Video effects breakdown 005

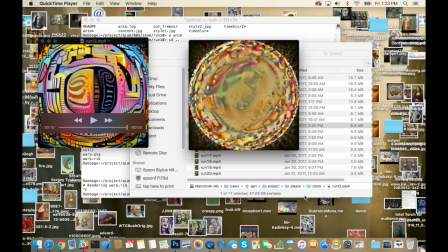24:40 One of the properties of the neural style algorithm is that it tries to create a consistent frequency of visual artifacts across the image, and if we show the edges of that sphere
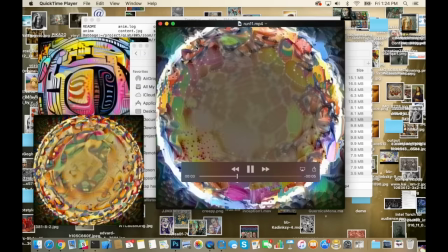25:02 a lot of coloration, a lot of intense coloration gets pushed to the edge. And so to compensate, this is my theory of what's going on. I'm not entirely sure, but it seems reasonable.
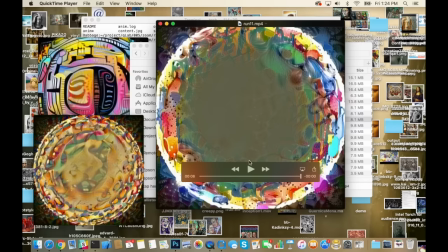25:17 To compensate for the intensity in the edges, the neural style is making the interior sort of muddy.
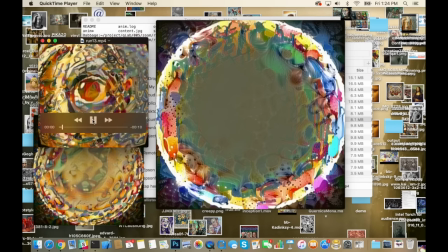25:23 So what I did here was I pushed the edges off screen.
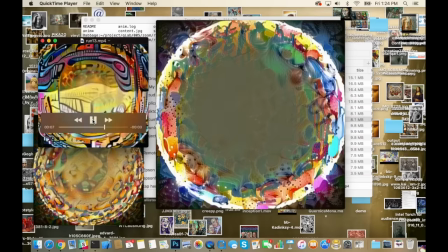25:28 I did that slightly. I did that in the math of the warp displacement shader.
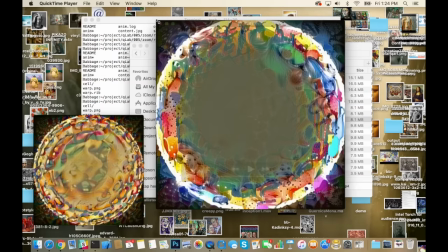25:41 Okay, and my theory is that'll clear up the muddiness.
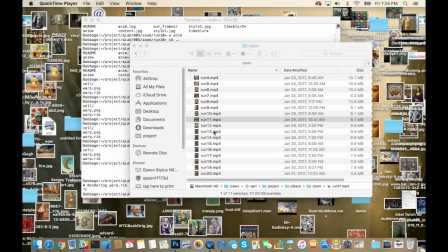25:47 And after I did that, the muddiness went away. So maybe that's actually true. Let's see, is this one?
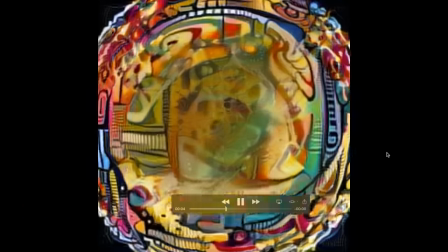25:53 What is this? Well, that's that same one, I'm pretty sure.
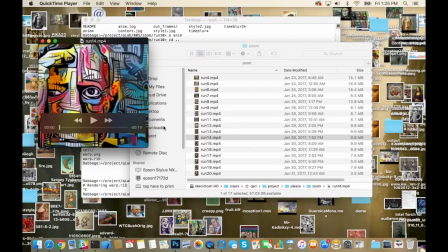25:58 Or a mostly identical version of it. Okay, so here's a new one. What do we got here?
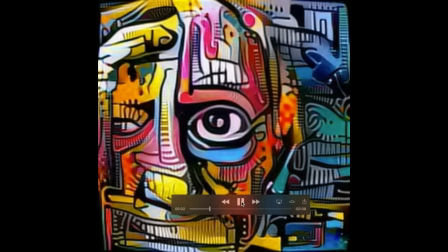26:03 So it starts with a Basquiat painting. Nice zoom on the eye.
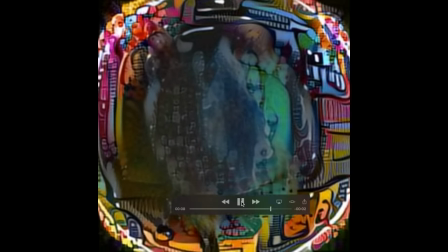26:10 And we're fading into a Gustav Klimt painting here.
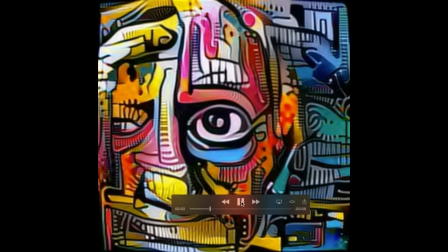26:16 I think it's only a half mix by the end of the animation.
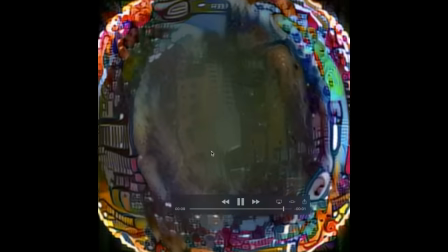26:22 So you still have lots of Basquiat on the sides, but so the Basquiat stays in the sides,
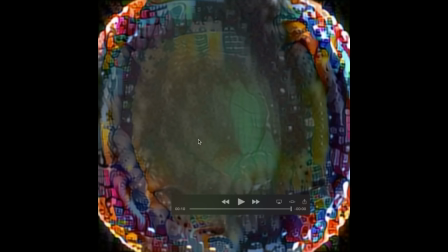26:28 and then that means more Klimt has to be in the middle because there's the balancing aspect.
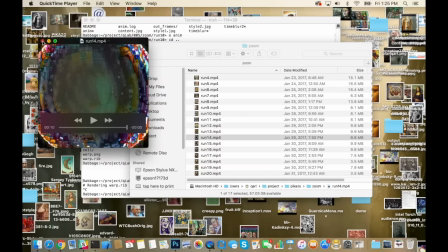26:34 That's kind of cool. It does get muddy though. I mean that's still muddy. I think I turned up the effect to try to get rid of that mud.
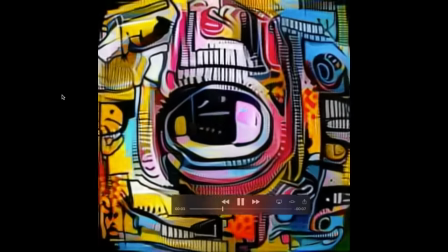26:43 The size thing. In the code, I call it flushing.
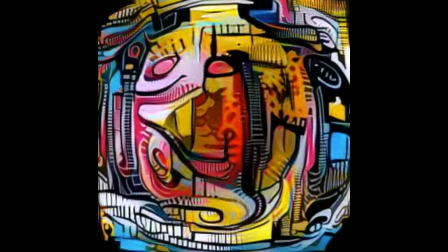26:48 I'm flushing the image data off the sides, or trying to anyway.
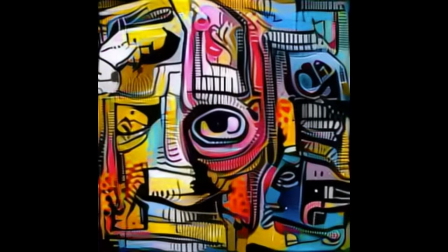26:53 So that's a cool one. There's no transition there. It's all Basquiat.
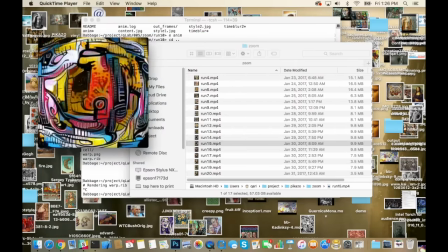26:59 I'm not sure what I was going for there. I could read the README, but let's not.
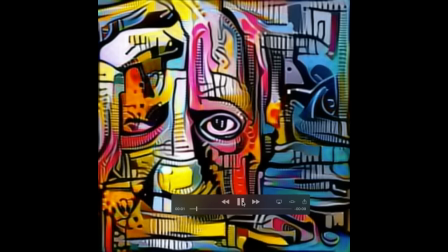27:06 Next one again starts with Basquiat. Oh, okay. So here's the reverse effect.
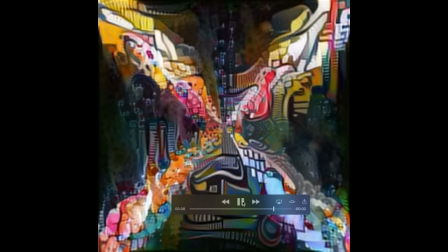27:12 Just negate that displacement shader, and instead of zooming in on the eye, we zoom out on the eye in the same sort of warping.
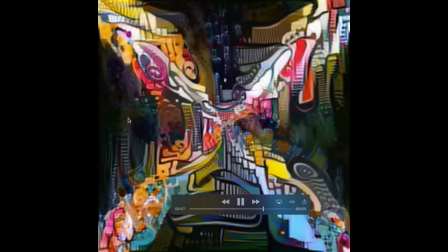27:23 So again, the Basquiat gets pulled into the center, and in the edges come the Klimt colors.
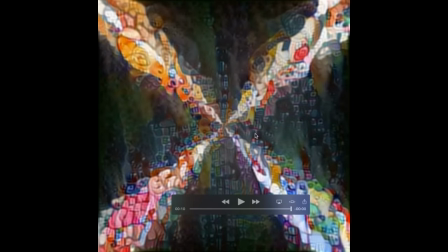27:32 Kind of has a painfully obvious bias to it. If you didn't notice the subtle horizontal and vertical bias in the other videos, this sort of diagonal bias, it it's it, you know I think it stands out.
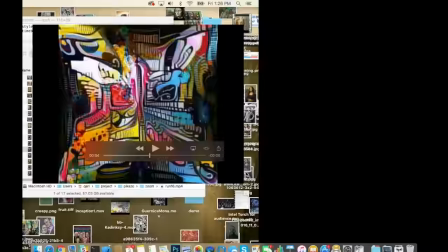27:52 I'm pretty sure that stands out. Why would I want to reverse the effect?
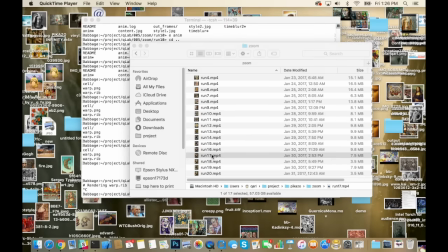27:57 You're like, well, why did he even bother to do that? Let's see if I did it here too. Yeah, I did it here too.
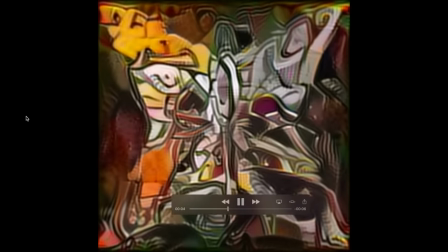28:02 Why would I want to reverse the effect?
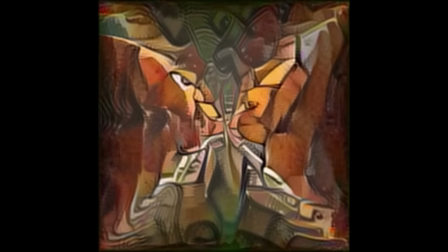28:05 I think I changed the flushing here to try to compensate for that X. And the X is,
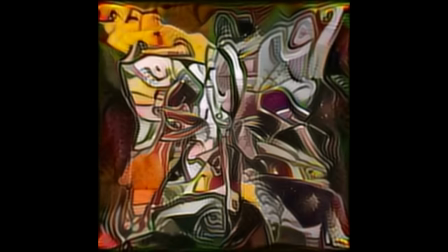28:12 it's still obvious, but I think it's less obvious than it was before.
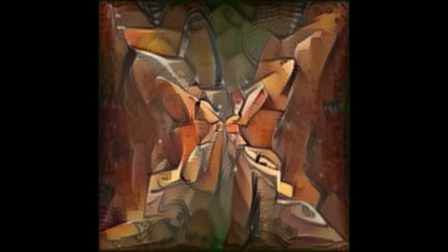28:18 But the question is, why am I pulling these images in now?
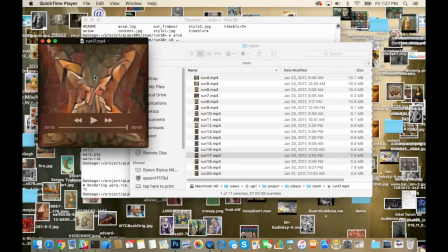28:24 Well, it's a cool effect for one, but for two, what I want to do is I want to reverse the frames. Okay, so if we play this backwards, we should make it bigger.